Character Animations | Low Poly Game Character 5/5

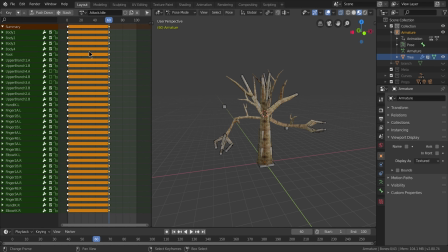(8:57)
Okay, now that we have transitioned to the attack mode, we will need another idle pose exclusive for this part.
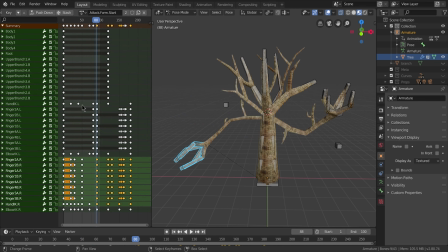(9:06)
I will use the last frame of the previous animation and also copy some keyframes from before to speed up the process. This one is mostly about manipulating keyframes, so it's done pretty quickly.
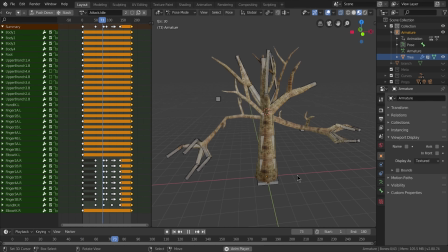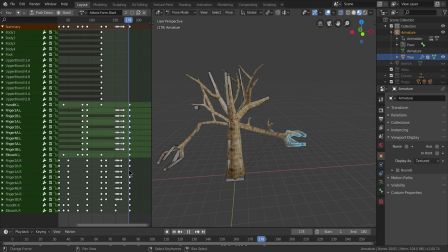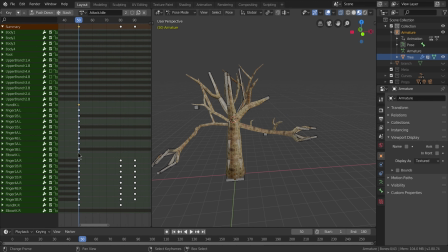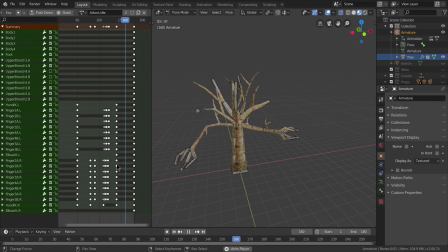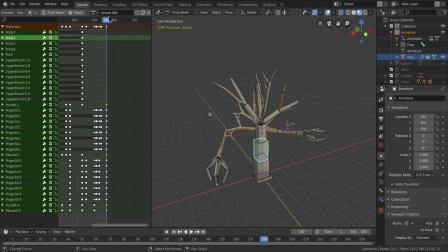(10:00)
Now we need to create an attack animation. Generally, it should start from the last frame of the idle animation.
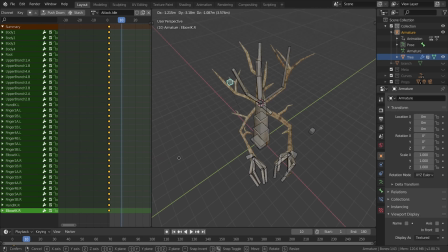(10:09)
There are some exceptions such as fast-paced games where you need it to happen as soon as you press a button, but it's not the case here. This will be the enemy, so we need to give the player some reaction time to dodge or block the incoming attack.
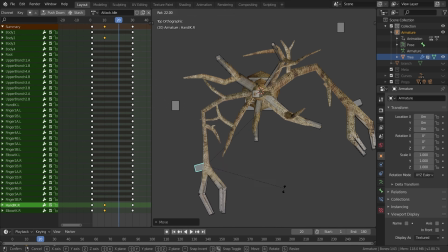(10:25)
When it's done with the swing, the hand should return to where it was, but of course with a slower motion.
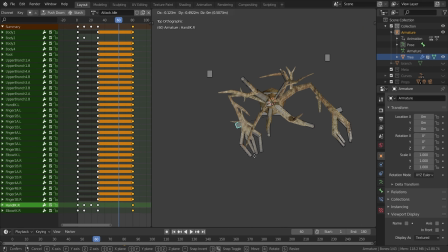(10:32)
The tricky part of one-handed swings is you change the center of gravity, so I will move the other hand in the opposite direction to balance the motion.